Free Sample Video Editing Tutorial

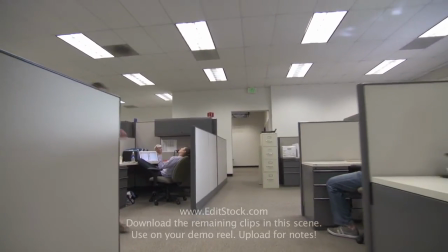Hey, welcome to Edit Stock. Great editors say that they can cut a scene in their mind before making a single cut in the timeline.
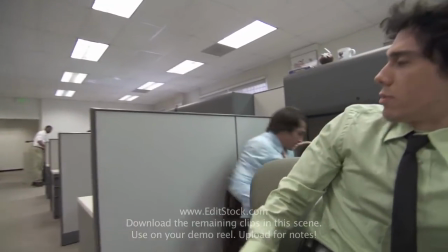How can this be? This video is intended to give you some creative guidance for cutting the free sample scene.
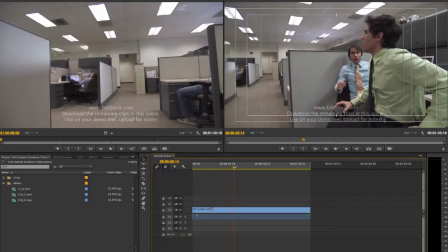Let's explore the footage you're getting for a moment. This scene is covered in a wide shot and 2 close-ups.
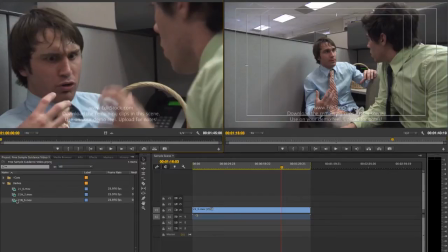That's 1 full take of John in his close-up, and 1 full take of Levy, his co-worker and good friend.
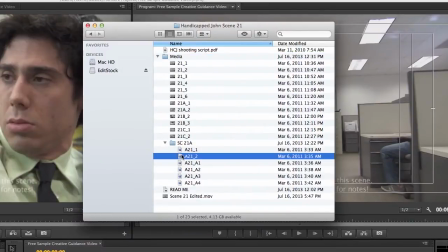In the full product of this scene, called Everything Goes Wrong, you get a lot more footage to pick from, including multiple takes and even 1 or 2 more camera angles.
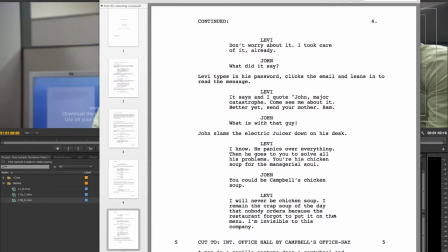Before we start cutting, it's important to know what the scene's about. Included in this download is the script. You get the script to the entire short, which should take you about 20 minutes to maybe a half an hour to read.
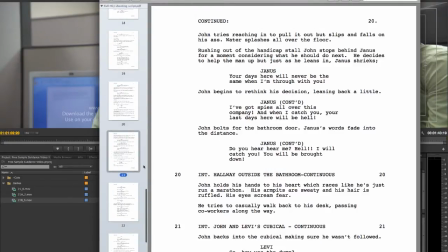You should read the whole thing to understand the context of this one scene. But if you don't, that's alright, because I'm just going to tell you what's going on.
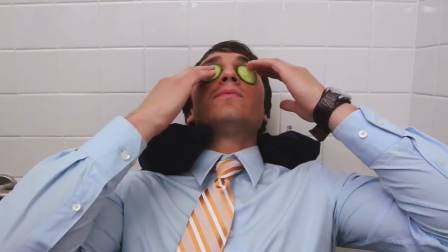Basically, John over there was taking a bathroom break, as he does every day in the handicap stall.
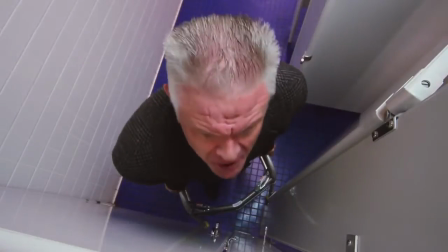His actually handicapped boss, Janice, came in, and then everything went nuts.
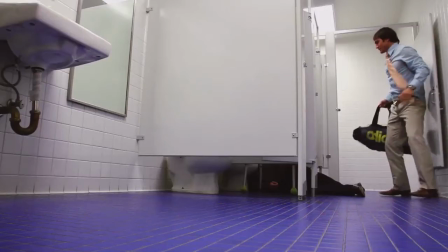Janice fell down. John, fearing punishment, ran away. His objective in this free sample scene is to play it cool and not get caught.
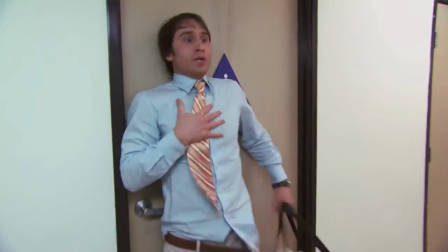Levy, on the other hand, is the straight guy. It's your classic comedic duo.
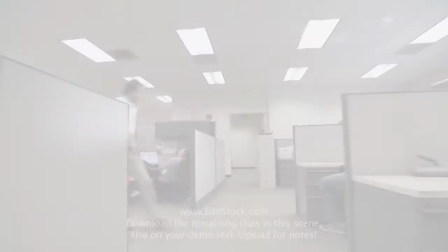Okay, let's get cutting. Let's start with this opening section.
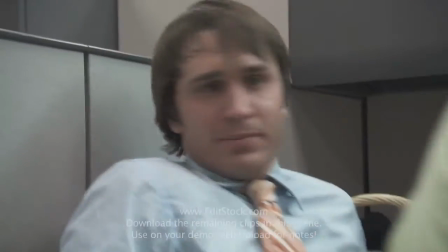The opening section can be basically done in 2 ways. You can either start wide, or you can start with a close-up but then go wide before John sits down.
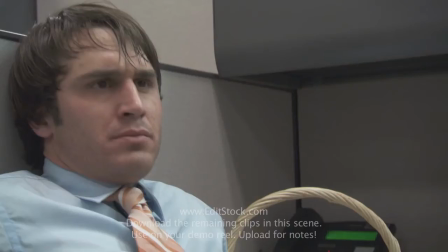It's important that we get out to the wide shot at some point here, though, because that's going to establish the room. Here's an example of a cut that didn't go out wide at first. And I just want to say before I show this that there's no wrong way to put any of these scenes together.
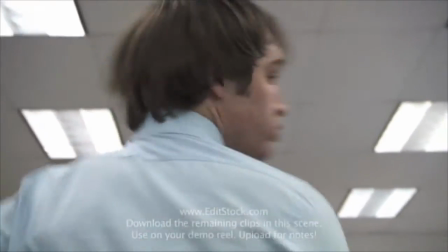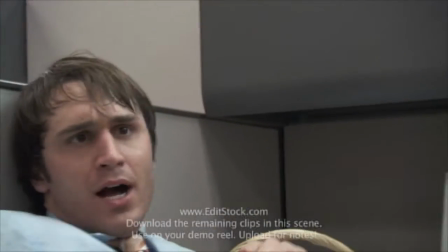So, how's it up?
Did you feel that? We call that being claustrophobic.
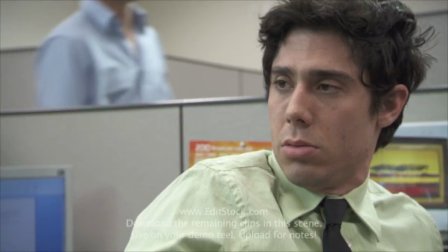Since we started out on a close-up, we felt uneasy not knowing what the room looked like. Let's look once more.
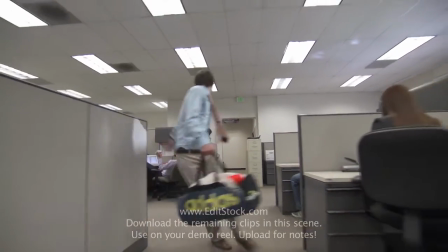Wide shots establish the room.
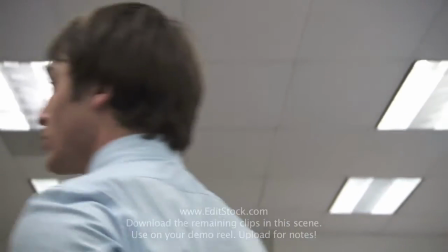Close-ups, not so much.
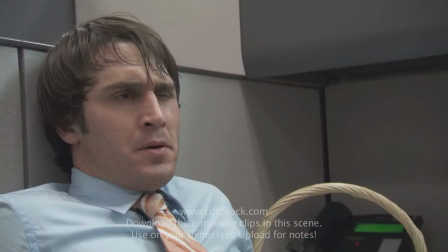Okay, the next spot worth noting is the eye twitch. This is a great joke, and you know what makes it great? That you can see it. This is a great example of where to use a close-up. When you're in close, you get to see the actor's business.
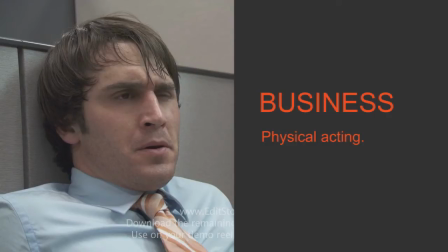The business is the acting that they do other than just talking. In this case, look at how great the eye twitch is.
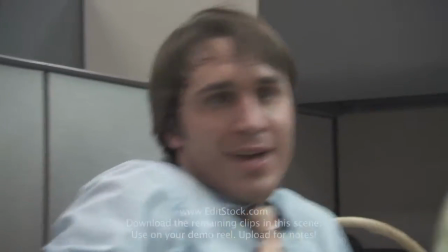So, how's it up? What's up? Nothing. It's fine. Nothing to report.
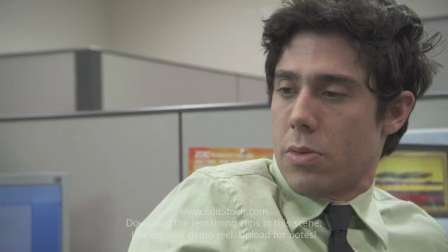You alright, John? Yes. Why would you think something happened? You're sweating profusely and your left eye keeps twitching.
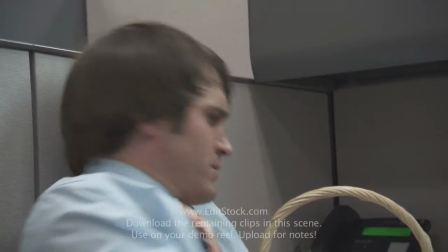No, everything went out smoothly and great, of course.
I wanted to show you guys a couple of examples of other business that John does in this scene. However, instead of showing you any particular cut, I'm going to actually just play back raw dailies of the wide shot with just no sound playing.
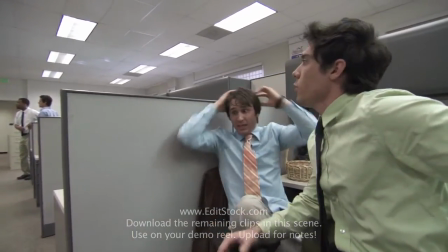Watch John's hands as I'm talking here. I didn't want to imply that business is only meant for close-ups.
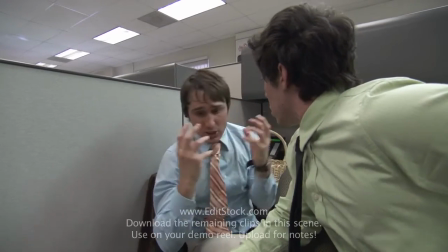Wide shots have a lot of business too. Really bad, but I was in there and then Jonas was coming and he was crazy,
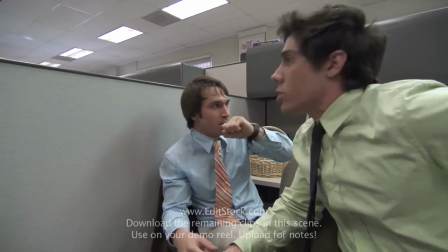like standing up, sitting down, these things require wide shots to see. It has to do with keeping the viewer informed about where everybody is.
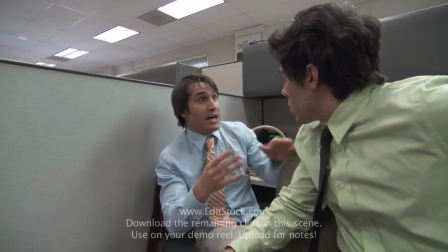I saw one particular cut get uploaded here,
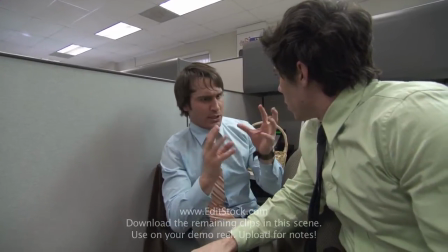which was so much different than the way that I had cut the scene originally, that it really made me rethink the entire cutting pattern.
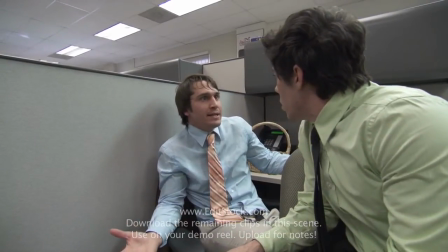Here's a look at how one user used the actor's business in this scene.
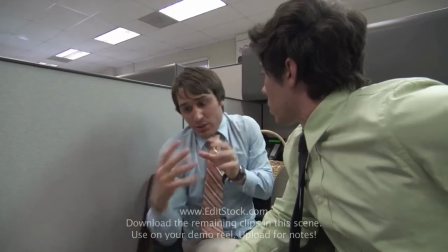Listen, okay, this is gonna sound really bad, but I was in there and then Jonas was coming and he was crazy, like beating down the door.
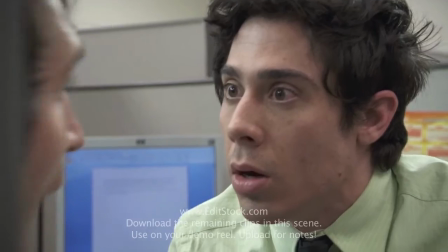I think he fell down in the stall next to me. And you just left him in there. But it was really complicated because he had a weapon.
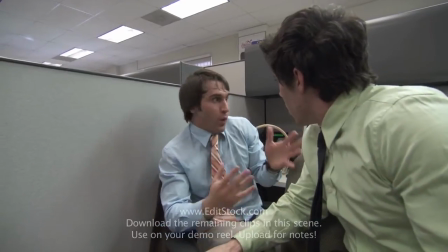A weapon? Yeah, well, a walker, but it was like a dangerous walker with projectile tennis balls.
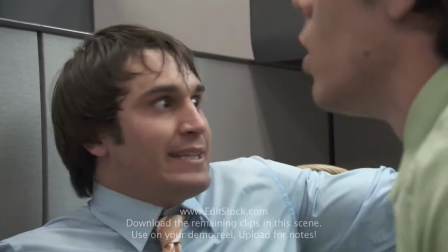You just left your handicapped boss laying on the ground, John. What's wrong with you? I didn't know he was handicapped.
Is this different than how you cut it?
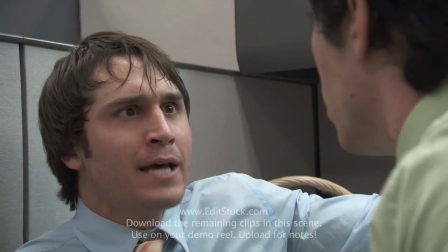Is it right? Is it wrong? When we're providing creative notes at Edit Stock, we might comment about this section, but we certainly wouldn't tell you that it was bad.